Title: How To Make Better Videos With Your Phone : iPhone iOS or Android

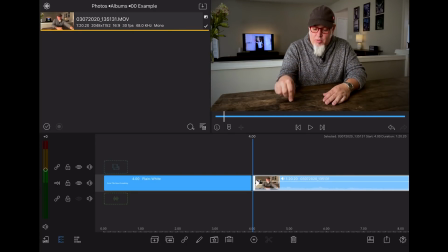So I can go down there to the timeline, grab that, scrub where I need to scrub,
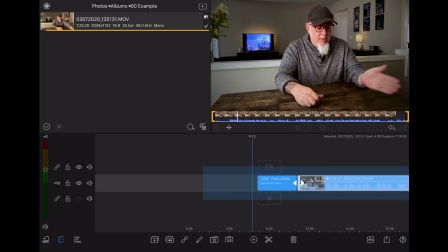to get my starting point, find my end point.
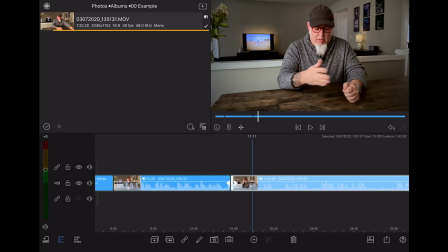If I need to cut up the timeline a little bit and do some jump cuts or kill some things that I don't want to say in the final video, I can cut and slice and move things around.
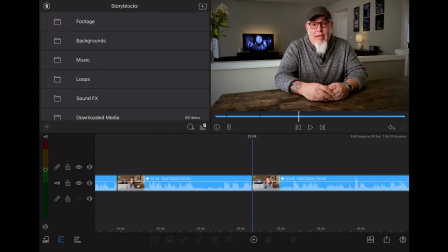And then one thing I really like is the integration with Storyblocks. Storyblocks has a lot of video footage, stock photos, and music that you can use. So you can hop over here into the Storyblocks library, find yourself a song, drop it down here in your timeline.
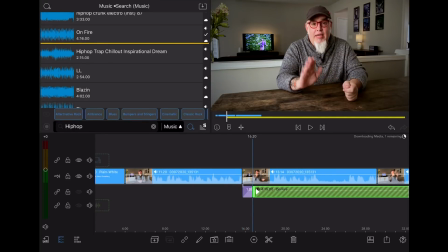You can do a transition to fade it in, transition to fade it out.
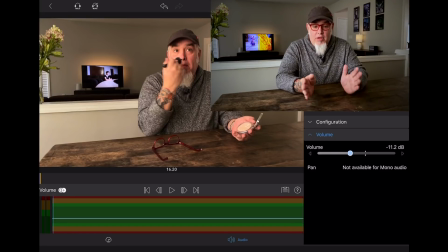If you need to change the overall volume level of the track, that's super simple to do as well.
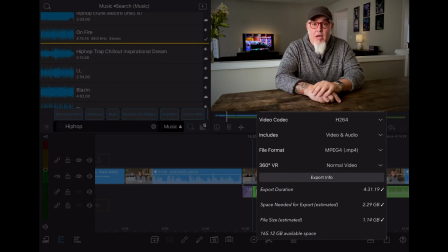You can export it just to your camera roll and then upload to Facebook or YouTube or wherever. It's super simple. But like with Filmic Pro, there's a lot more under the hood.
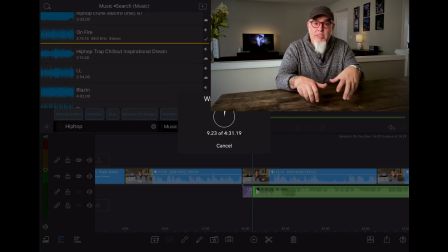So if you want to get really technical with some things, you can do that in this app. I am planning on making a whole video about editing in LumaFusion. If that is something you would like to see, let me know in the comments. So let's walk through this shot.
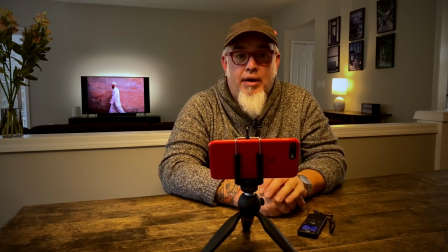After walking all over my house and figuring out where am I going to shoot videos,
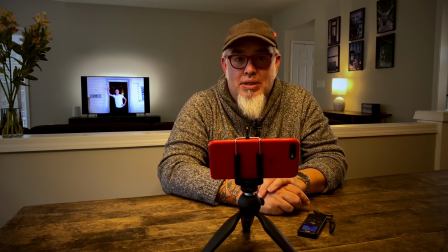I have come down to my kitchen table, which I think is the best place for me right now to make these videos.
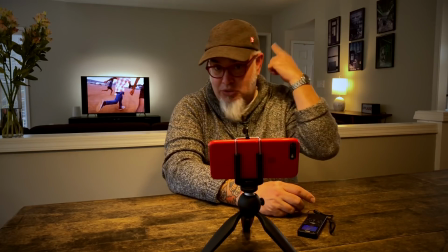Now the background is okay. I do have an issue with this door frame that keeps popping up behind my head.
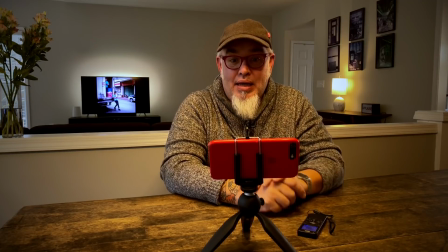I always want my head to be in a clean spot. And so I try to stay about right here.
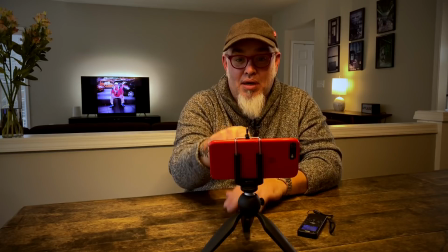I'm looking at my Filmic remote.
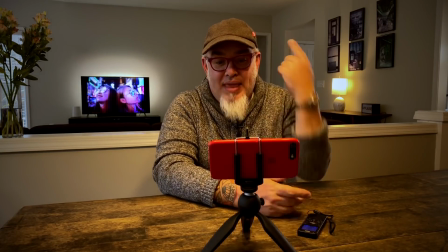And if I start to get off over here a little bit, that back here bugs me a bit.
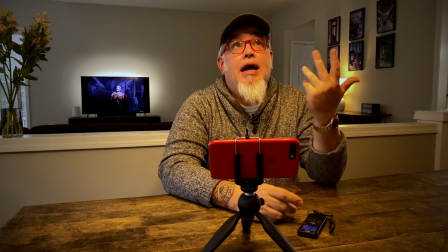Now let's look at the light. Currently I have the light on all the way over my head.
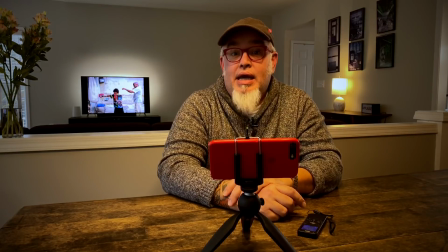It's just your standard kitchen table light. And it's not a very good light for shooting videos.
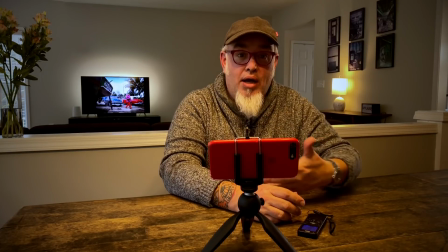It's coming straight down on me. It's not a very good quality of light.
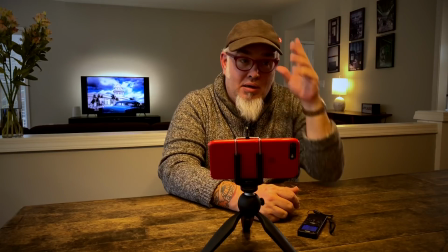Plus I wear a hat quite a bit because I really need to get a haircut. So
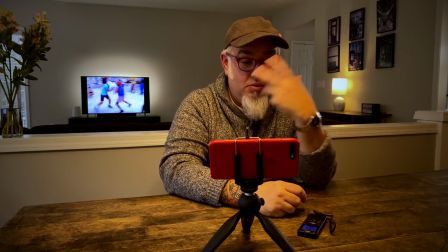I usually like throw a hat on, and all of this is too dark underneath the brim of my hat.
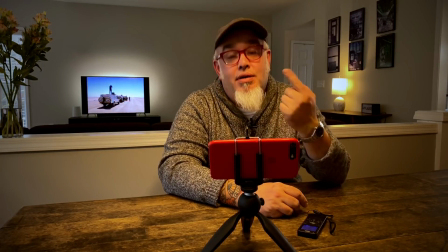So the first thing we're going to do is turn that off. Echo, turn the kitchen off.
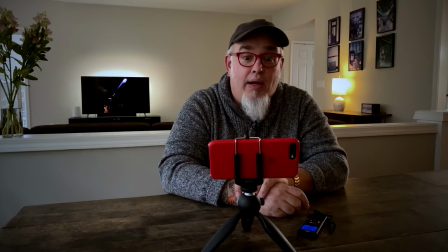Boom. All right. So that's better.
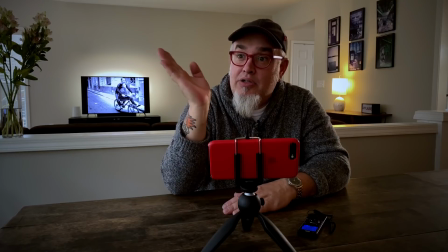I've got a big bank of windows here, actually, that I could rely on sunny days and in the morning.
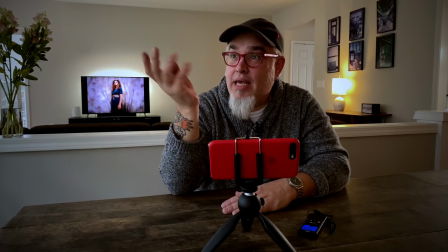But on a day like today where it's rainy and gross and
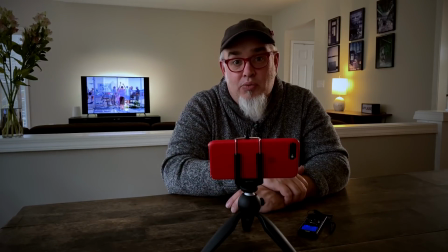there's not a ton of light coming in from these windows, especially for video, especially if you're shooting video on your phone.
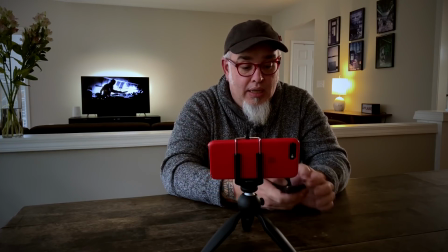You need more light. So let there be light. Boom.
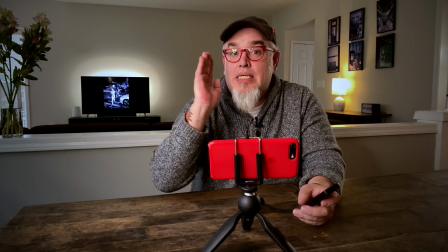There's my ring light. So my ring light is about 45 degrees off from me.
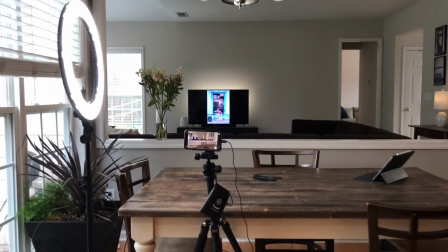And it's not really pointing directly at me, but it's pointed a little more in front of me.
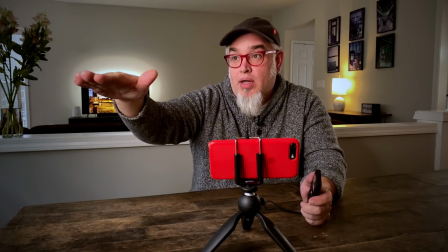So it's feathered onto me. It's a little bit lower on the stand so that light gets up under my brim of my hat.
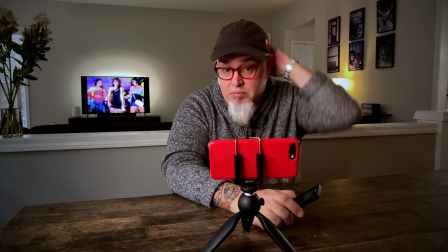My eyes are lit well, pretty much. Fix my hat.
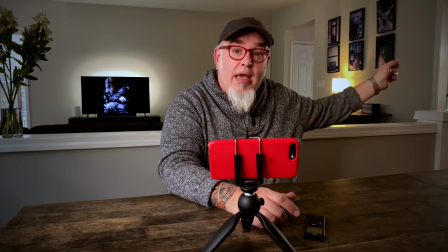Over in my dining room, I have one of those newer
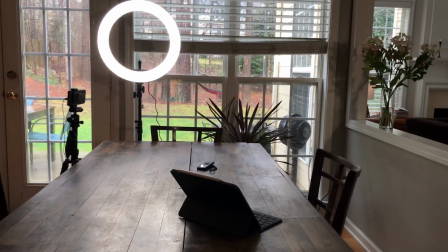panels, just getting a little rim light right here to my side of the face.
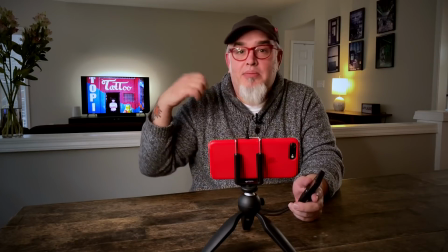I usually have something playing on the TV back there.
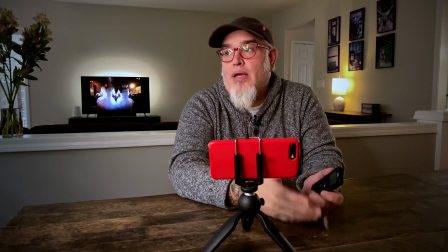Either it's a slideshow of my own photography, or it's some sort of royalty-free YouTube screensaver of,
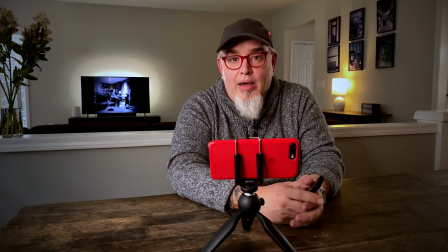an aquarium or something like that.